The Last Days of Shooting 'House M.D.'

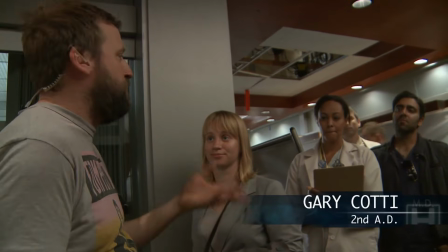0:08 Orderlies and nurses will be moving at a brisker pace. Doctors maybe not so fast.
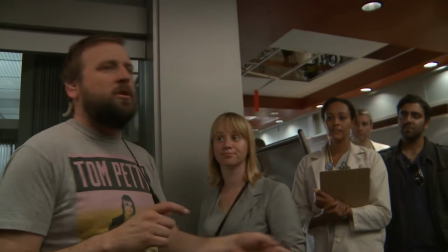0:13 Visitors, you sort of know where you're going, but you're looking for the directory sign. Hey, Camberly, Mark.
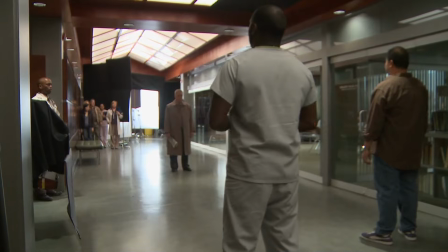0:18 Background.
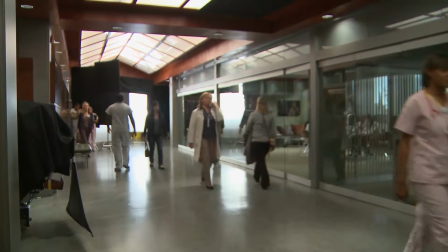0:22 Camera. Action. Part of making this whole thing come to life is the background, and it's difficult to find the balance between what's
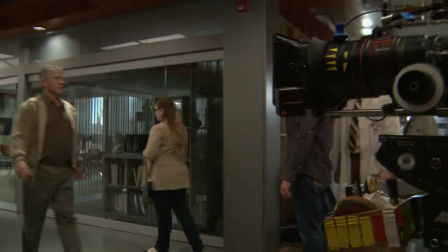0:34 real and stays in the background to give you the feeling of real life and what's distracting. So the assistant directors always obsess on it. When we go to the movies, we watch the extras. Drive our dates crazy, going, hey, I know that guy, I worked with him on House.
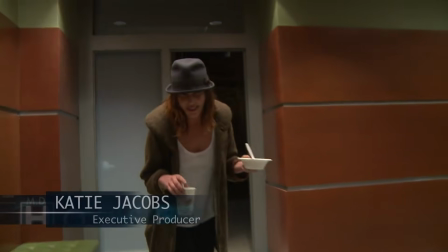0:53 It's our obsession. This is behind the scenes. We're not supposed to have any cameras here.
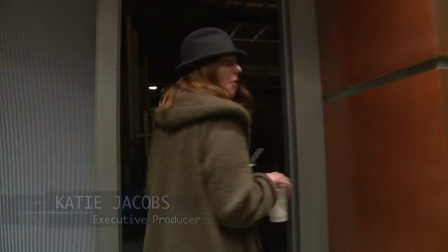0:58 Shh. What can I tell you? What would you like to know?
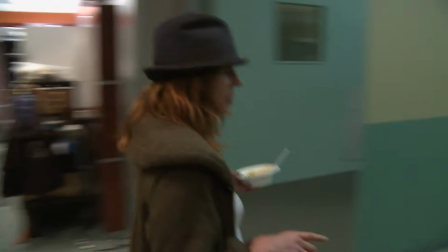1:03 I'll show you a few things that are of interest to me. So when we shot the pilot, which was in Vancouver, we built some things,
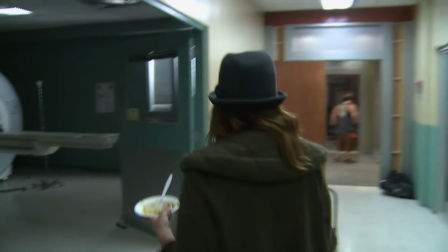1:12 and believe it or not, we brought those things with us, and some of them are still here.
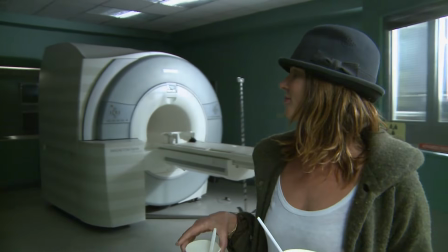1:16 This green glass. Come over here. This is my favorite part.
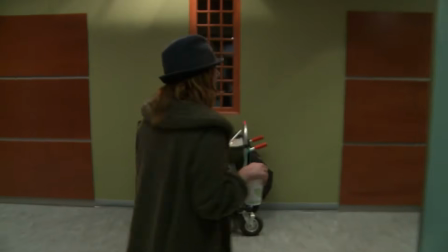1:22 We had one set, we brought it all. We broke it into two at that time.
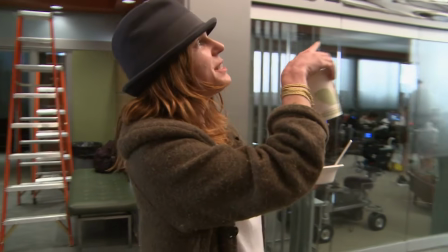1:27 But here's the thing I love most. We had a choice to replace the frosted glass and do sort of a sky, right?
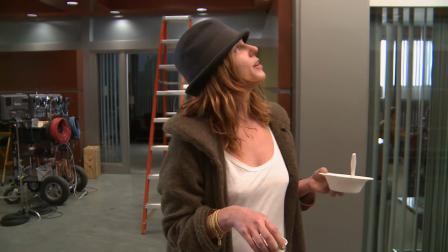1:34 And, or do something that was more ambitious and sort of more evolved.
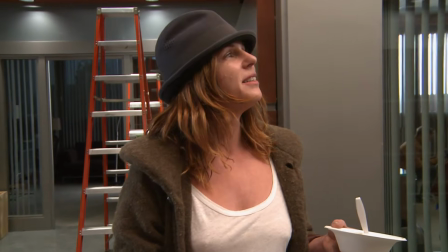1:42 And we chose not to because we like having parts of the original set that we built for the pilot.
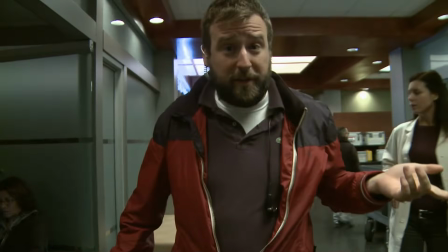1:49 More later, cut. We gotta go get the cast and tell them that we're ready. Hey guys.
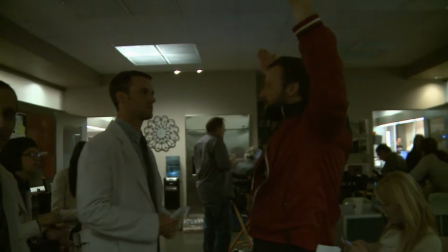1:54 All right, let's get you on your mark. Thank you. Piss off, Gary. Oh.
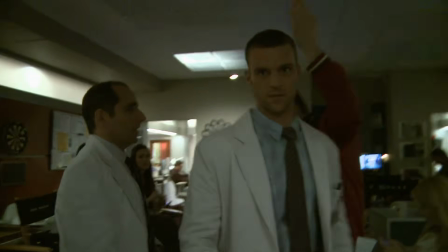1:59 Gary, what's going on? Jeez. Gary, edit that out, please. Gary, what's going on? None of that. I don't know whether you find this interesting, but when you're flipping the channels and you're the audience, how do you know what show it is? So it's easy to know that our show is House when House is on screen. But how are you going to know that it's House if it's not House on screen? Well, one of the ways in designing the original set of the hospital was to sort of
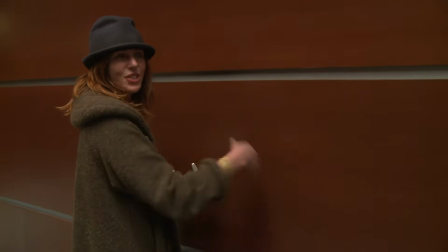2:29 create these walls so that it has a certain tone and texture, so that if another character's on,
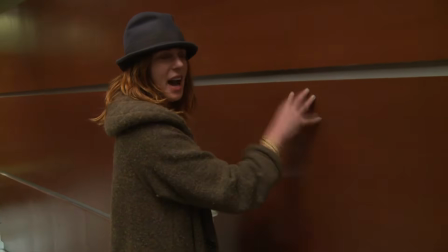2:35 I think you'll be able to locate this as House Hospital versus just another hospital.
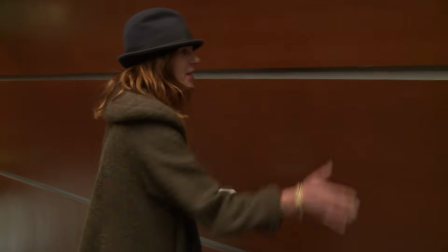2:42 Does that make sense? So I don't know whether it was the right choice or wrong choice, but I feel like this lets you know what TV show you're watching.
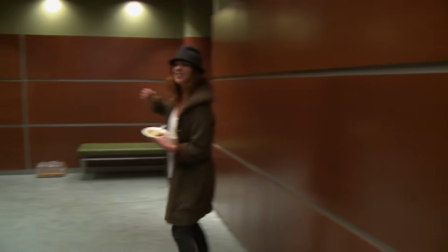2:50 You decide. Again, cut. Hi, Constantine.
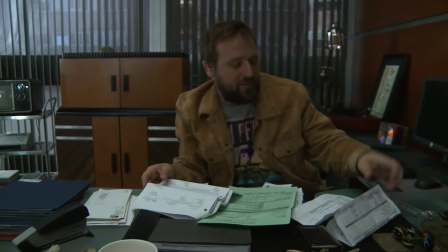2:57 This is your desk. No, this is absolutely not my desk. This is where you do all your, this is not where you do all your
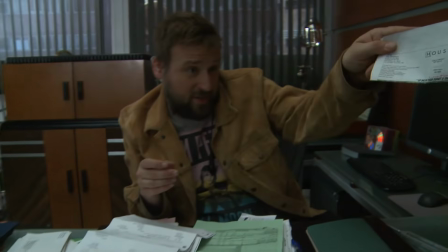3:04 work? This is not where I do any of my work. It happens to be where I'm doing my work now because the crane is coming in through that wall, and I'd like to be here on the set, but I also want to be out of
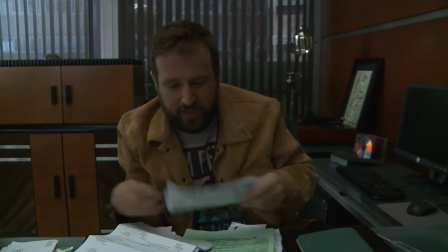3:13 the way, and this seems like the safest place for now.
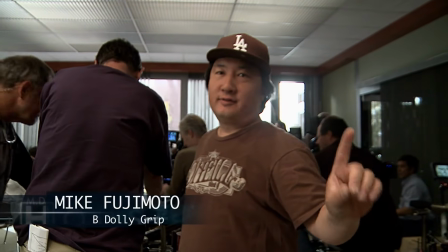3:24 Kids, please stay in school, or else you'll be doing this for a living. D-Mark. Donnie, you happy?
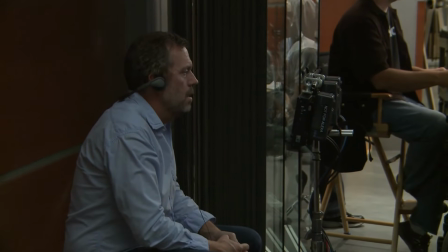3:29 Yes. Great. Set. Background. And action.
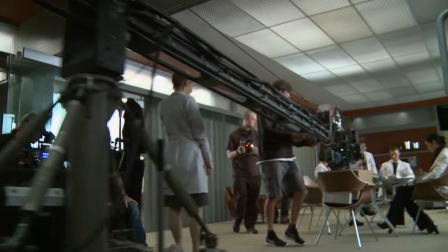3:35 We were able to restore circulation to her hands and feet before any permanent damage set in. From me, Raynos?
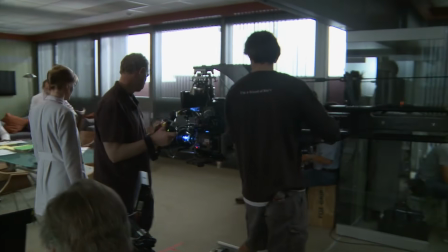3:41 The cold inside the MRI room could have set it off. Stress can also precipitate the condition.
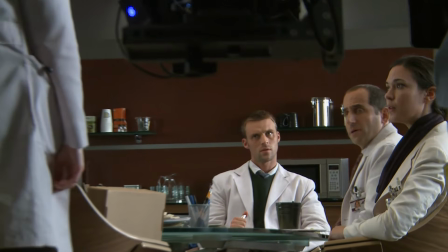3:46 She's shown no evidence of cold sensitivity, and she has no problems with MRI machines.
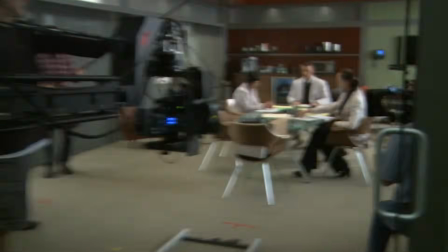3:50 There are other kinds of stress.
Cut. Check that. Great. Is everybody happy with that? There's a camera here, Hugh. Yes. Yes. Hugh, as a director, is quite a glorious thing in so far as he's been here for every episode, right?